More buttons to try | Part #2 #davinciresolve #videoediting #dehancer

These are very technical terms that only the experienced people who've worked with film cameras before to make movies really would understand how it affects your digital clips. And it's sort of an imitation to real film cameras. It's a wonderful aesthetic. It's a nostalgic. Some use the word cinematic. I think now the word cinematic, it touches on many different aspects of cinema. I don't think that's a fixed definition of a cinematic film per se, but I have my own thoughts on that. I'm not gonna share all my thoughts on that here, but that's what the dehancer emulation is meant to be.
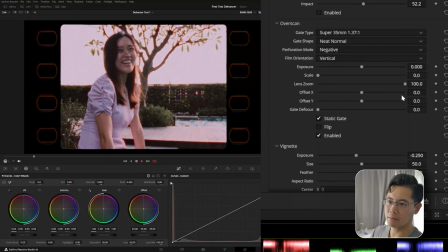(5:04)
Let's enable this overscan here. Oh, wow. Now this is nice.
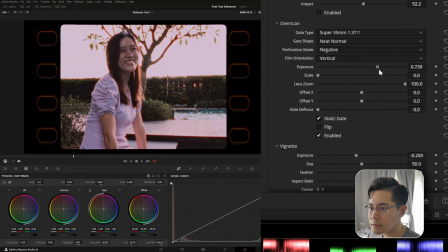(5:11)
Adding this frame here. And this frame at the sides to animate
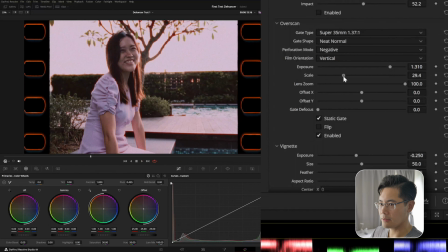(5:20)
as if you're using real film. Oh, okay.
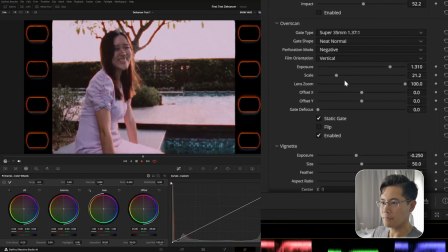(5:24)
This is pretty straightforward. Nice.
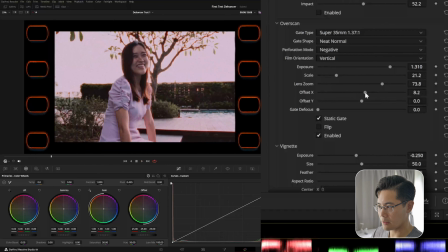(5:27)
Offset is reframes the clip on the Y, on the X and Y axis,
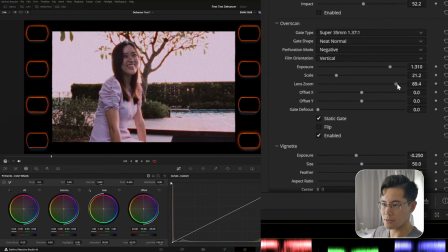(5:34)
up and down, if you're not sure what it means. The zoom, of course, cropping in how much you want.
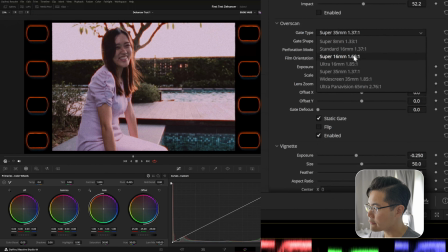(5:43)
This is imitating a Super 35 film, Super 16 film. It looks like this.
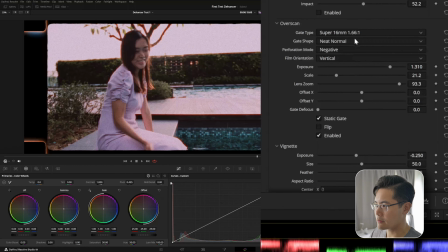(5:49)
Looks a little bit more cropped in the frame.
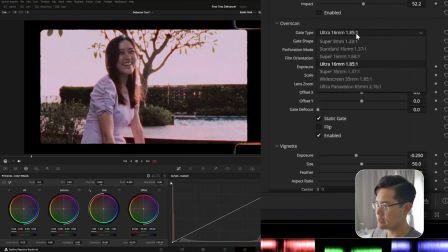(5:52)
Ultra 16 is like a flipped version of that effect.
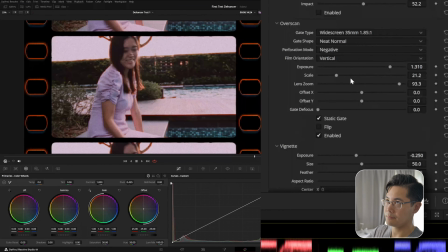(5:59)
Widescreen, duplicating the image with on the top and the bottom of the frame.
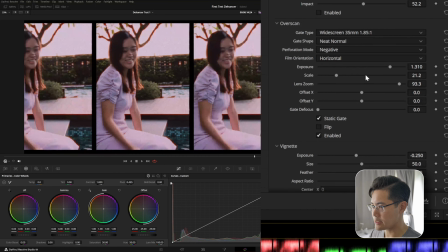(6:07)
Film orientation, horizontal.
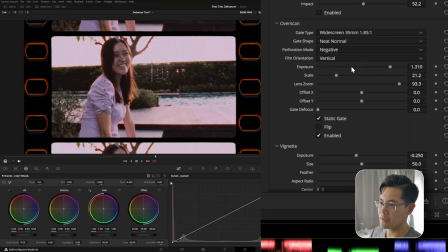(6:10)
Now this is useful for a music video or like a flashback scene.
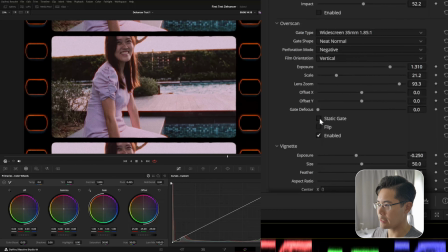(6:19)
Flip, okay. Static gate, gate defocus. Not very obvious what this does. Defocus,
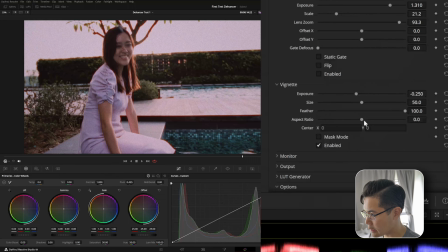(6:33)
yeah. All right. A vignette is also another subtle thing you add, which is, how would I say it?
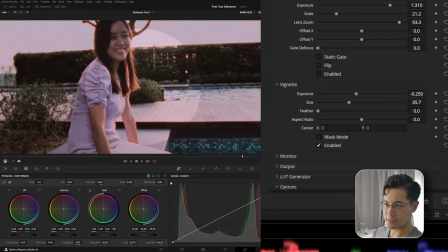(6:42)
If I lower the feather, there you go. Lowering the feather, you can see the obvious ring around the frame.
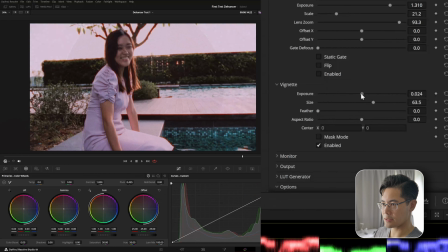(6:49)
Let's increase the size here, exposure. Let's make it dark, and then the feather.
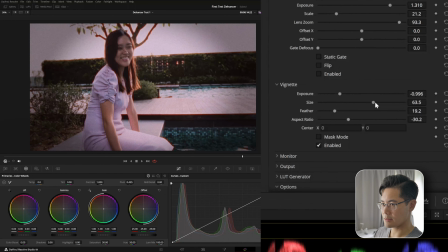(6:57)
Change the aspect ratio, size. So this just gives another,
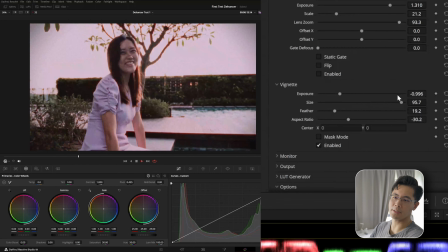(7:06)
it's another aesthetic where it feels like you're closing in on the subject a bit more.
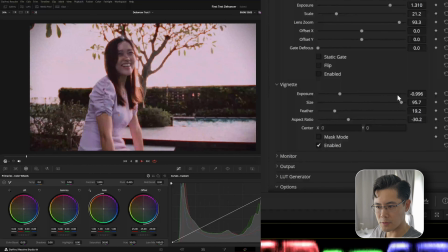(7:15)
Adding a vignette helps to bring focus on your subject in a way. I'm not sure how to explain it, but it's, there was a phase like about 10 years ago where a lot of people were using vignettes,
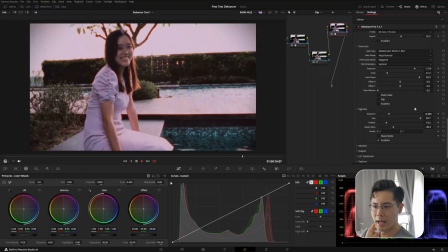(7:31)
and then it became a trending thing on their videos. I myself used vignettes on previous projects,
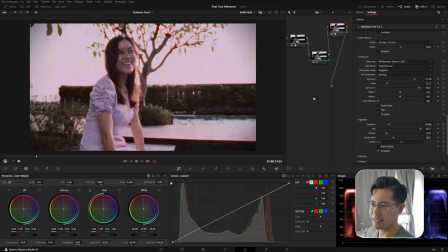(7:39)
and to no real purpose really, other than making it look nice, whatever nice was at the time.
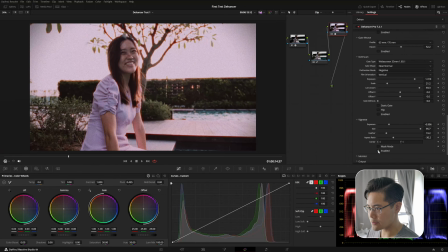(7:46)
I have yet to figure out a right use for vignettes. I think it really depends on the context of your story, if it serves a specific purpose to your story rather than the image itself.
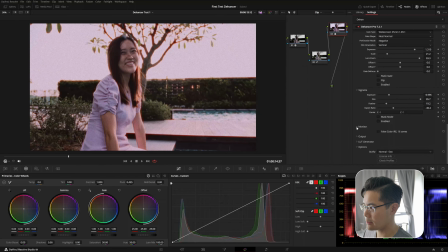(8:02)
For this context here, I don't think we really need it. Monitor, false color, clip indication.
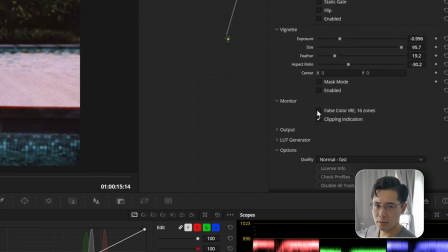(8:09)
Not sure what clip indication does. Does anyone else know? Leave a comment down below. False color, I do know.